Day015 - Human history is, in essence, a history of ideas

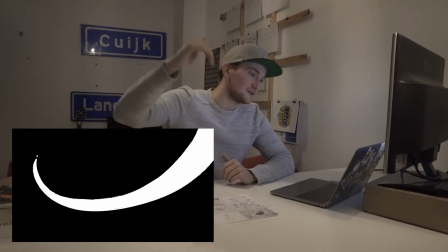244s
And for this one, for example, it's drawing your eye from the top right to the left to that little dot on the screen,
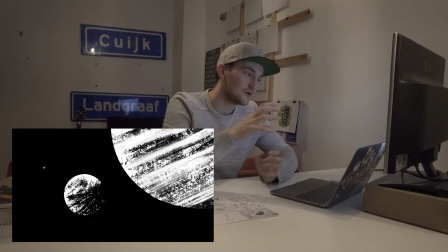250s
which is actually, as I can reveal now, it's gonna be the Earth. So we have Jupiter, then we have Mars, and then we have the Earth and the Moon
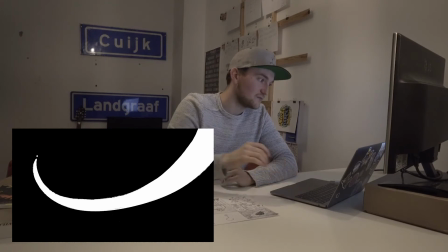258s
all the way in the back. So the idea of this thumbnail is to have you think about, where do I want the people to watch, what do I want to be the purpose of this frame.
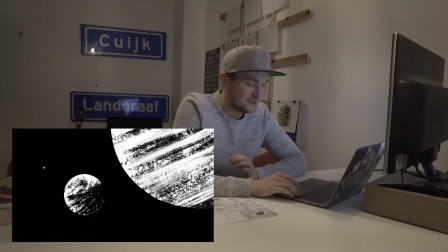267s
So the first one again is these planets, and then we move on to the introduction of the character.
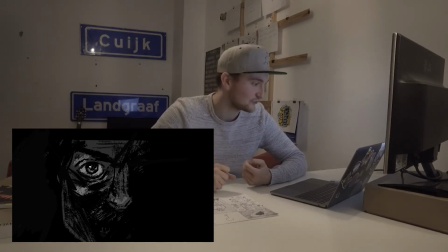275s
He's gonna emerge from, we're not gonna show him entirely at first, obviously you want to keep a little bit of a mystery.
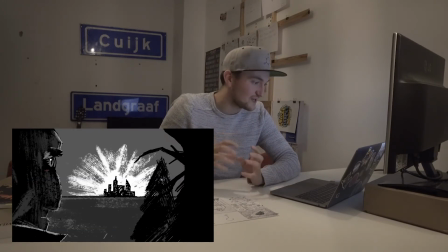282s
And then we're gonna show him from the side. Again, you don't see him in full yet. He sees the city, this very bright city in the background, and the stars. He sees the stars fading, basically. And this is subjective for the film to kill all that light. And what I want to do then is cut to the city, just show that it's frantic,
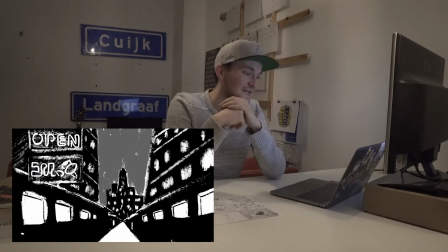302s
show that there's a lot of light, there's a lot of activity, and to show that contrast, because he's still in, maybe it's the woods, he's still at a distance where it's quiet, and he actually wants to create that in the city as well.
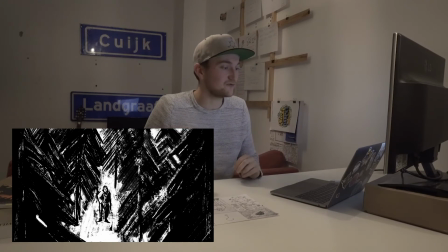315s
So then we move on. We see the character in full. He's in the woods, like I drew him now. Maybe that's gonna change, but for now he's in the woods. Then he sort of does this big sigh, like, okay, let's get going.
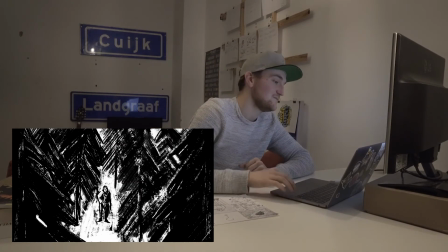327s
Let's start with my mission, basically. The next frame, I have him in, like, maybe it's a coffee place.
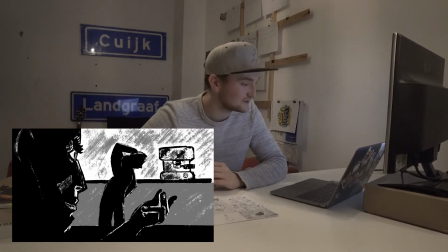335s
Maybe the scene will change, obviously, very early in the process. But maybe he gets a coffee and then he starts playing, shutting down first the coffee machine, like the lights turn down, then he goes for the lighting in the coffee place. And I visualize that over here where he's looking at the coffee machine, and he maybe snaps his fingers,
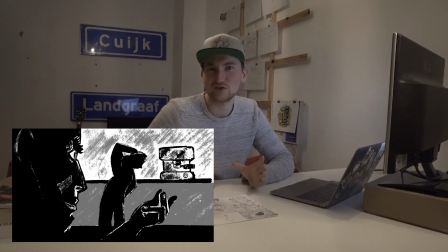354s
maybe he points at, maybe he winks at it, maybe he has a spell like in Harry Potter, and he turns down that light. So that's where he starts. And then that escalates, obviously, to the point where people are catching on.
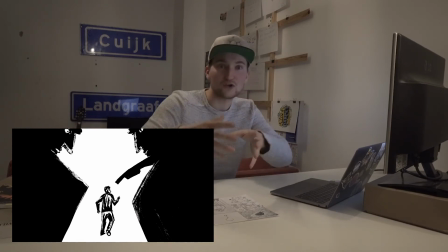367s
Like, he is turning down the lights, and then they actually start chasing him, and he has to try to get away,
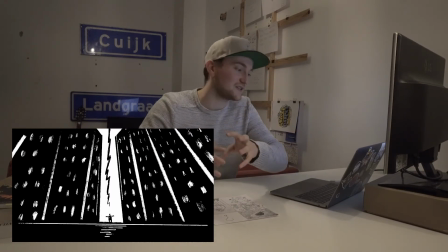374s
which eventually leads him to being backed into a corner, like you can see over here. And he shuts there's only lights in the apartments left, and he shuts all of that off, so the screen cuts to black.
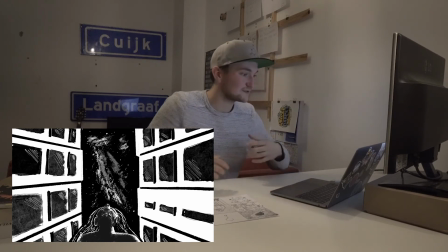387s
And then slowly from that darkness, like we talked about in the beginning, the universe, like the stars and the Milky Way, start to show up, and we see this person, this woman, looking up and seeing the universe coming into the city, basically. So that's those first 9 frames worked out, and as you can see, this is already a lot more telling than the first sketches that I did on paper. And this is just to get a feel, an idea of what could be some scenes, what those scenes could be about. And when I'm drawing these, I really start to get more and more ideas of what the message and the mood should be, which is exactly the objective. So that's what I've been up to the last 2 weeks, working out these 9 images, working out the storyboard. And what I'm going to do for the next 2 weeks is flesh it a little bit out, like elaborate on it, make maybe 18 images in total. Some scenes might go out, like the coffee place, or I don't know, some things will change probably. So make 18 or maybe 27 frames, so that I get a better idea of the storyboard. And that's actually going to wrap up the first month, and that's actually going to wrap up today. See you again in 2 weeks.
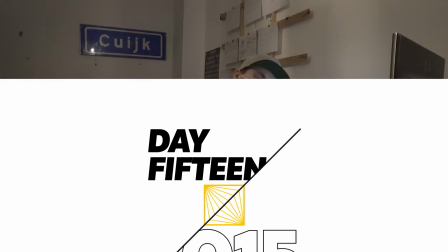470s
Okay, let's run that one again. Let's make it a separate side.